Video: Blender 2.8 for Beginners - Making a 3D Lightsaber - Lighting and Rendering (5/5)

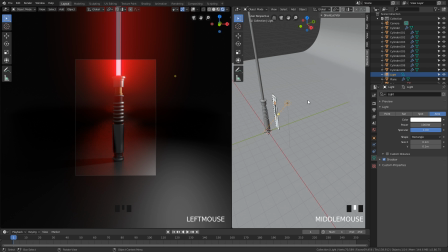[8:23]
But the majority of your stuff, your lighting is going to be area lights. We can go really close to it. And now you can see we have this nice little square. You can just drag on this to make it bigger. We definitely want to make this a lot bigger.
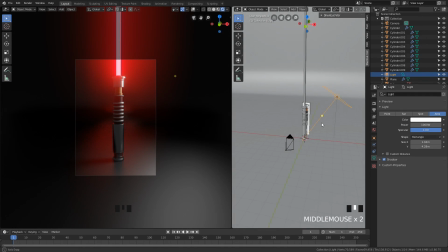[8:33]
So this is the actual sort of like volume of the light itself. So like this is how big the light is gonna look.
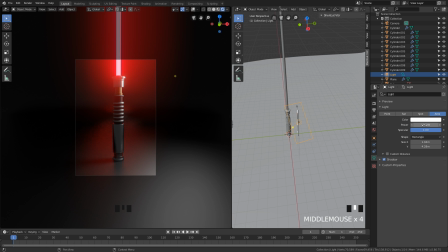[8:41]
Now you can see it's not really that visible. The default intensity I found to be really low. So let's just add a few zeros to it.
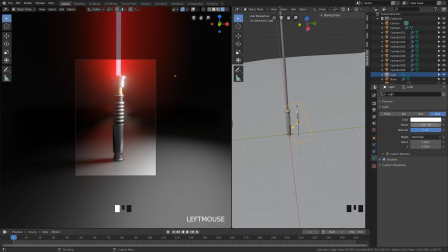[8:48]
And now you can see it becomes a lot brighter. Now we can just take it down a little bit as well. We can maybe make this like 5K. And this is something you are gonna be doing a lot of, where you are just gonna be changing the intensity and just seeing what works.
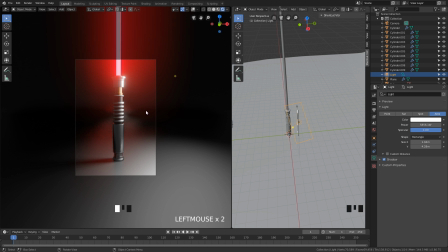[9:01]
That's again one of the cool things about using Eevee. It's a fully real-time render engine like this, and it just looks really cool right away in the viewport.
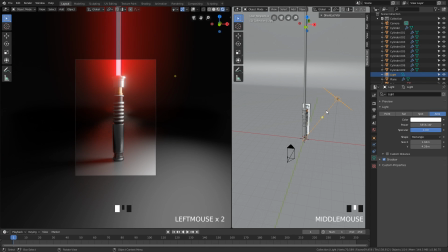[9:10]
The nice thing is you're not restrained from like the way where the light was created. You can combine the intensity of the light with the distance from the object, and that's going to give you a better fall off.
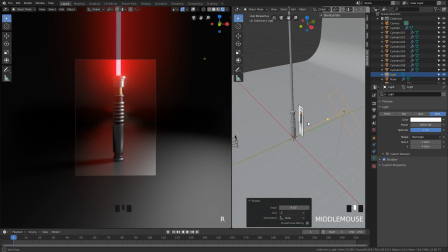[9:22]
And maybe if it's closer to the object, it's going to be a lot more bright and a lot tighter for the shadows.
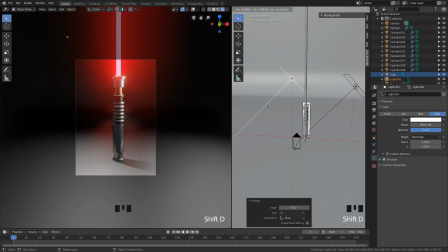[9:27]
We can also duplicate it again, Shift D, and this duplicates it. And here is a really nice hotkey,
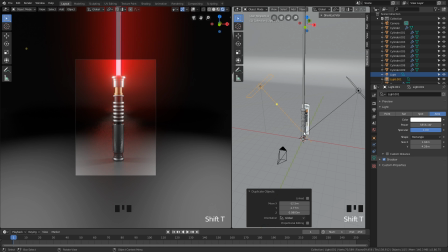[9:32]
which is Shift T. Shift key T is going to just point the light towards wherever you're clicking at or moving your cursor over.
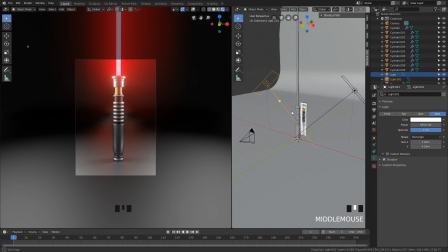[9:41]
So there's no reason to awkwardly go in and just like start to rotate it or whatever.
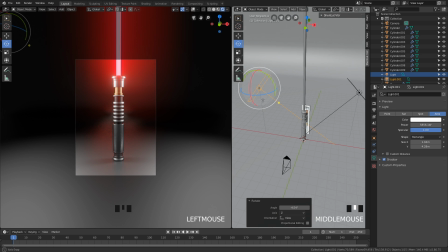[9:47]
Though you can do that as well. And if you do that, I really recommend that you use this gizmo, because now I just feel I have a lot more control with it. Gesture-based stuff is awesome, but if I'm doing lighting, I really prefer to have the extra control of this.
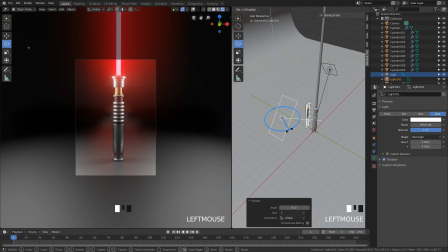[9:58]
To make it even easier, when you enable the rotation gizmo, you can set it to be local instead of global space. That way, the gizmo will then follow the local rotation that we've applied to the light.
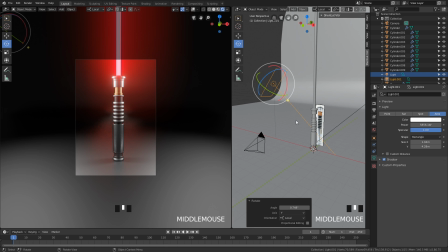[10:10]
Yeah, it's very nice. The cool thing as well about lights is that we can add color to them. So here we can go back to this first light, and we can make this a little bit blue.
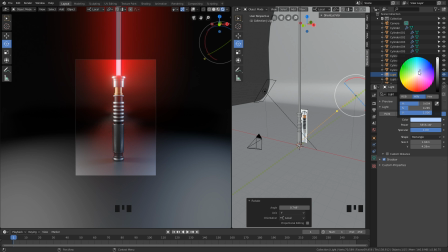[10:22]
This color just looks really nice when it comes to lights. You really don't want to have a lot of like white lights. This still looks incredibly artificial and just sterile. And then we have this light here, and we can make this nice and red, which of course would be the symbolic of the dark side.
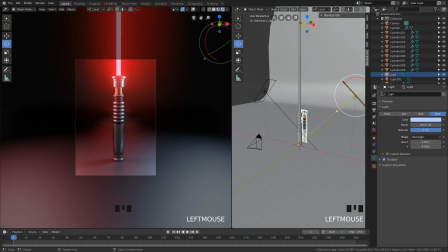[10:39]
Now we're going into the poetry between between the blue side. But that's a general lighting practice when it comes to lighting theory. It's like opposing colors like this, where you have a blue colder color and a more orangey warmer color.
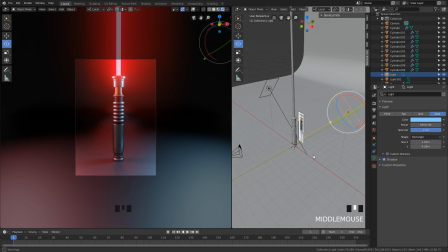[10:56]
Obviously, like when you push it to the extremes, it's just going to look like a 70s porn store or something creepy. But like with this, you know, it's like you can always adjust the intensity of it and adjust how much color is in there.
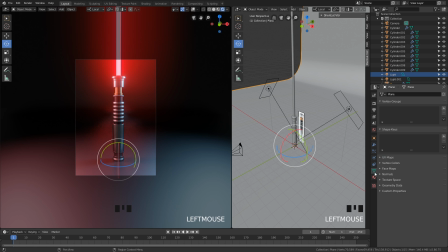[11:10]
But the complementary lights really will work well together. Again, cool thing is that everything is real time, so we can just go in.
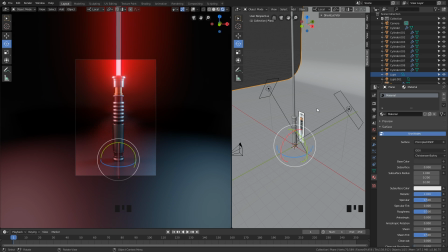[11:18]
I just want to make this a little bit darker, just a bit more focus on the actual object here. And we can also go in and we can change the angle of this as well.
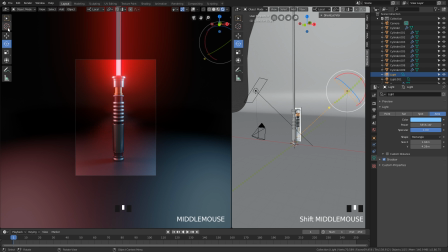[11:25]
So if you want to, and how close it is to the camera. So if you want to make this just go a bit closer, maybe we can control the reflections a bit more. We can totally do that as well. But this is something you can just keep on tweaking indefinitely.
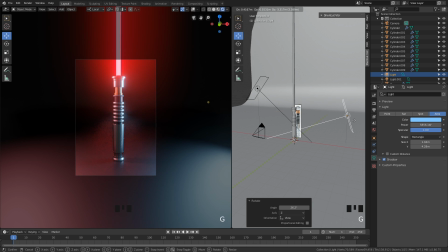[11:39]
Like you're never really done lighting. This is something you're just going to keep on working with forever.
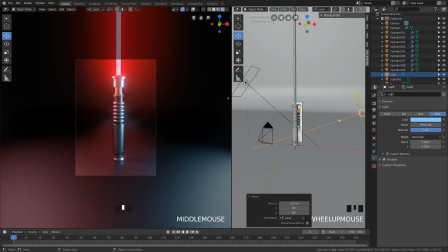[11:45]
And sometimes you'll add like a tiny light here to just add that perfect reflection in the corner.
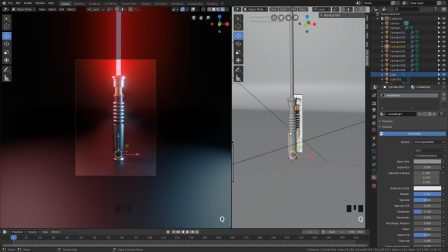[11:50]
So it's always good, like with anything else, whether you're modeling or you're texturing, shading, whatever it is, start simple. Start with as few lights as possible, and then you can start adding on top. We can also change the shaders as well, like we briefly talked about. If you want to make this a bit sharper, you can totally do that. Or if you want to make this a bit broader as well, you want to make it more diffuse.
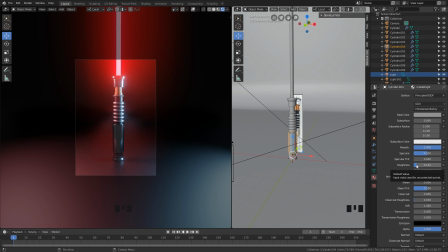[12:09]
This is totally up to you. I usually have a general shader setup for my, which is done in one neutral environment. And then once you get into proper lighting, you might have to do some adjustments to it, because you're not really seeing what's going on until you are fully into a light environment.
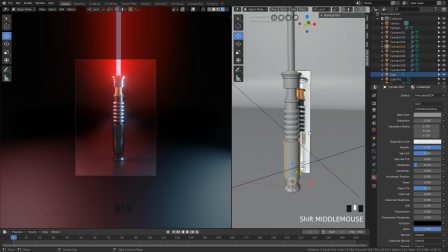[12:28]
Now we are at this point, we are using Eevee, which is an awesome render engine.